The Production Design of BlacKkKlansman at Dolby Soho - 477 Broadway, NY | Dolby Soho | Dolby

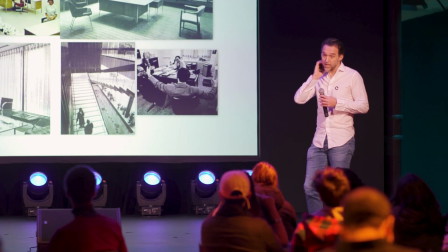498s
Spike's fast. He does all of his coverage while he's shooting the scene.
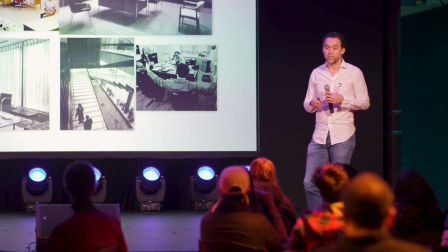503s
So he'll have three, four cameras set up, always getting all of his coverage immediately.
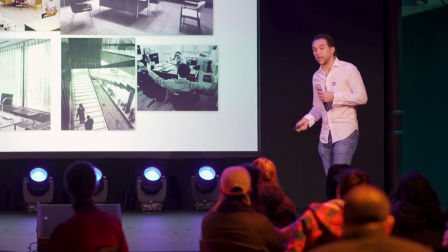509s
It moves things very quickly. So knowing this, I knew we wouldn't have a lot of time to reset lights, and the DP is also going to be behind.
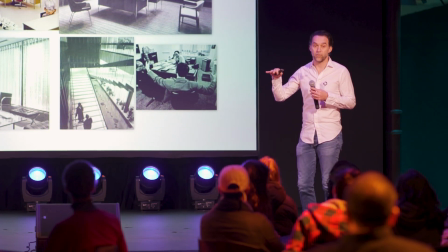517s
So we tried to finish the space as much as possible and light it as much as possible with the DP's input and collaboration.
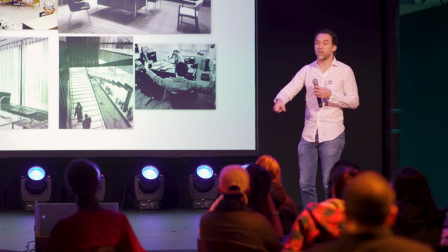526s
So the ceiling was was very much finished flip the lights on turn some things off
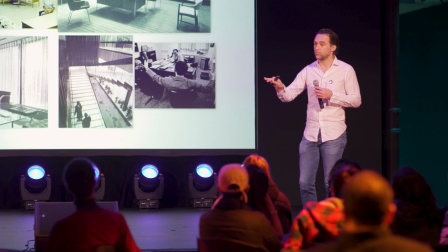531s
here and there and just go shoot Let him let him run wild and he did
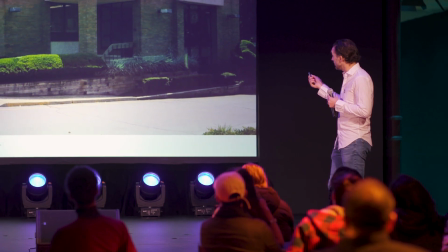537s
This is our exterior for the police department, which is in Austin and also or Haverstraw is in Haverstraw
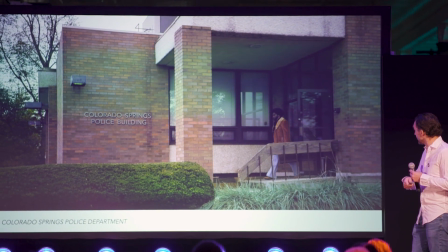545s
And this is what it looked like the day we dressed it
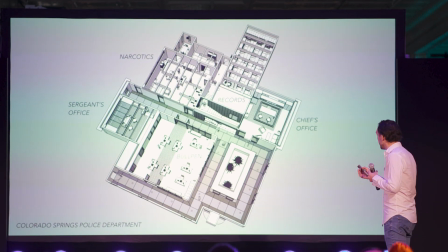548s
So this is our big built set which was the police precinct we get we've got all this was on stage
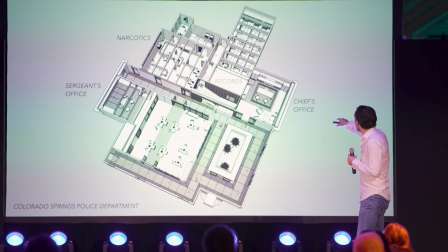555s
Bullpen, sergeant's office, narcotics, records, chief's office. And you'll notice that the records room sort of sticks out of the set.
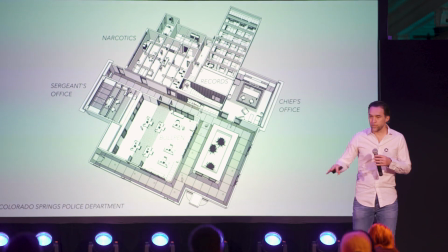564s
And that's because the DP looked at the first model after I had already designed the whole thing.
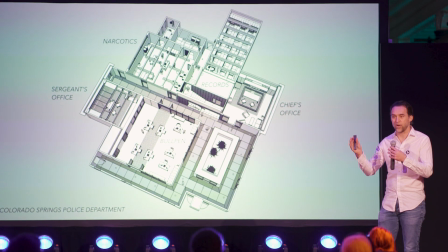569s
And I had it in this nice compact square, right, which fits very well on the soundstage.
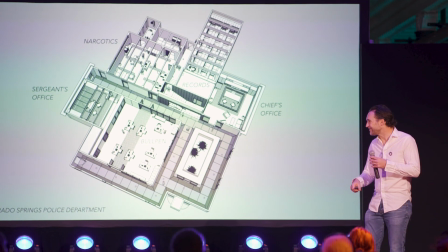574s
And he looked at it, and we were in the model looking at things, and he was like, you know, you should make the records room twice as long.
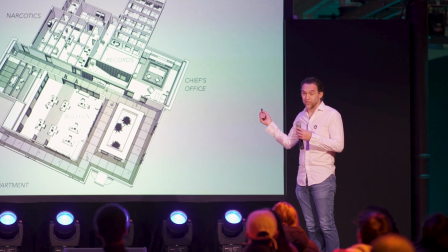584s
Okay, so we did it and you'll see from the shots and stuff that he really used that set to
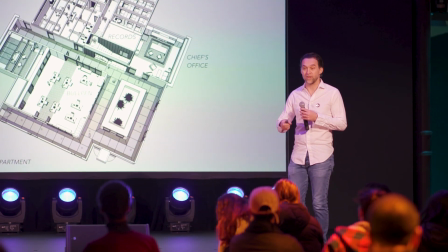592s
full effect that one little piece of it and I'm so glad that he pushed me to extend it because it looks twice as good.
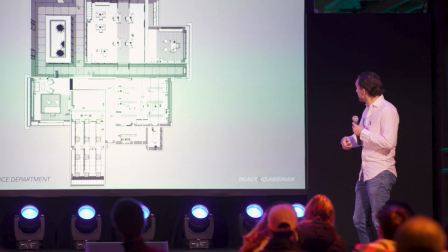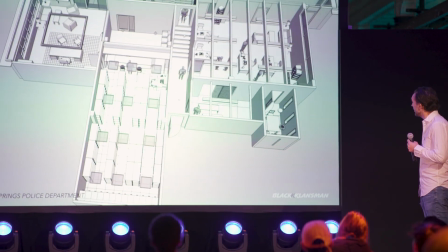606s
This is a little fly through. This is done in a program called SketchUp. It allows you to mock up things in 3D and show different camera angles.
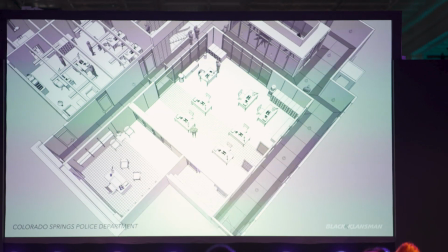616s
And this is what I showed Spike after I had finished the design to get him to buy into it.
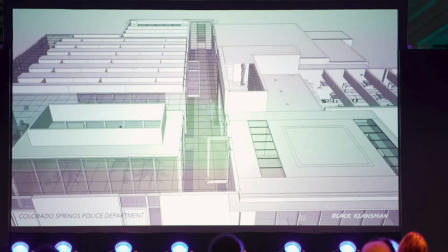624s
And then you get to go into the set also.
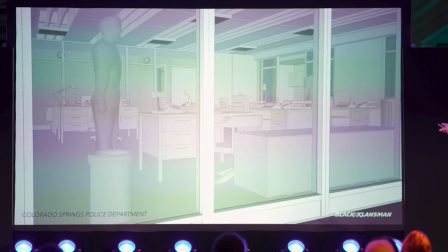629s
There's Ron's desk.
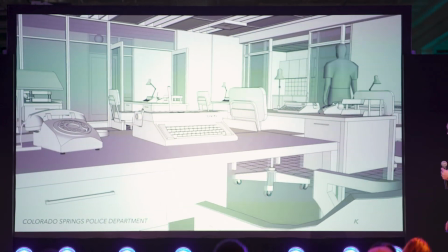635s
You'll notice Ron's desk, everyone is turned away from him.
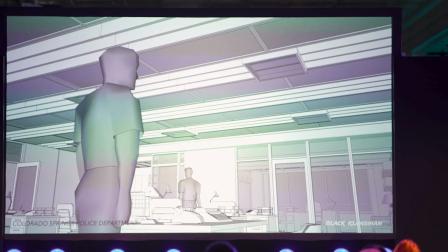640s
That was on purpose, trying to ostracize him and put him in a corner.
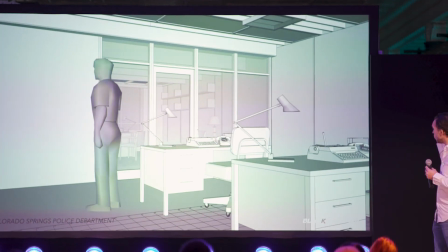646s
but I didn't want to put him in the other corner because
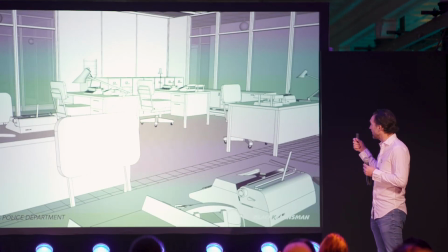650s
it didn't have as good a background and you'd sort of get stuck you don't want to be stuck up against a wall with a character like this so I put him against the glass instead.
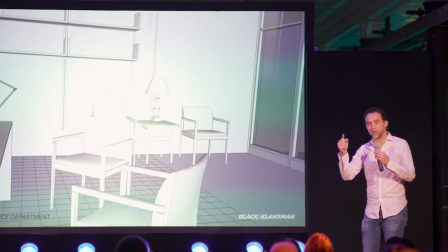658s
All the glass gimballed which means you could move it to avoid reflecting back on yourself with camera
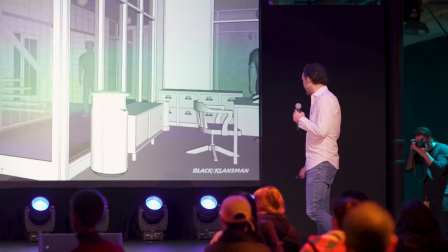667s
but that way he had a very interesting that right there, a very interesting background which is helpful.
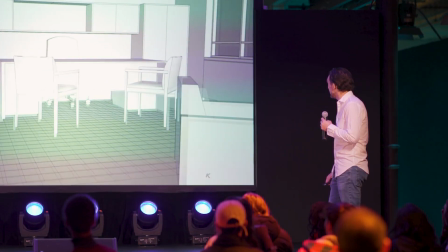675s
That's the chief's office.
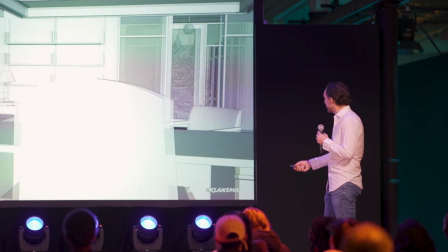680s
So in doing this, I show Spike, like, here's the main camera angles.
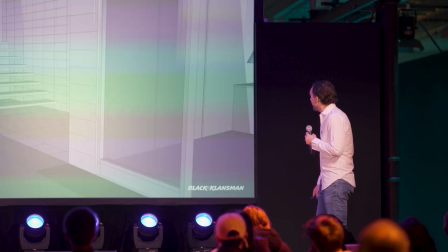684s
If you're going to go over the shoulder at the desk, walking through the hallway, here's the records room.
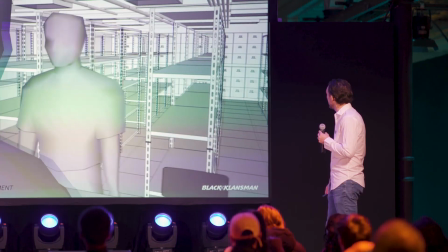690s
And you'll see, just imagine this place half as deep, and it's really not as good. Twice as many shelves to dress, but worth it.
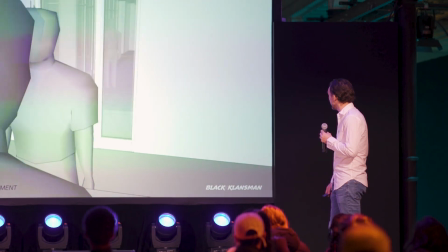700s
Well worth the effort. This is literally how this scene plays out, almost.
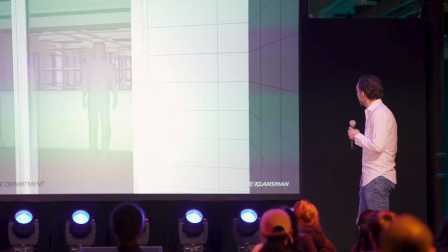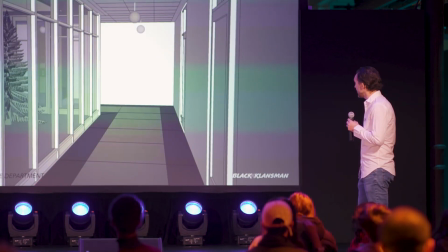717s
Lots of hallway. It's important to make, if you have work in hallways,
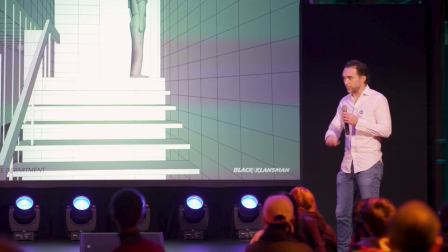721s
it's important to make it sort of like a warren where you get lost so people don't know where they are all the time geographically in the film.
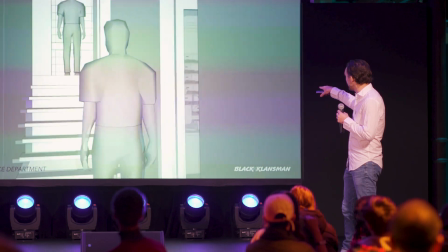729s
And then the narcotics room had to feel like it was in the basement. So we put the windows up high and then we made a set of stairs that went up go through a door and immediately went right back down.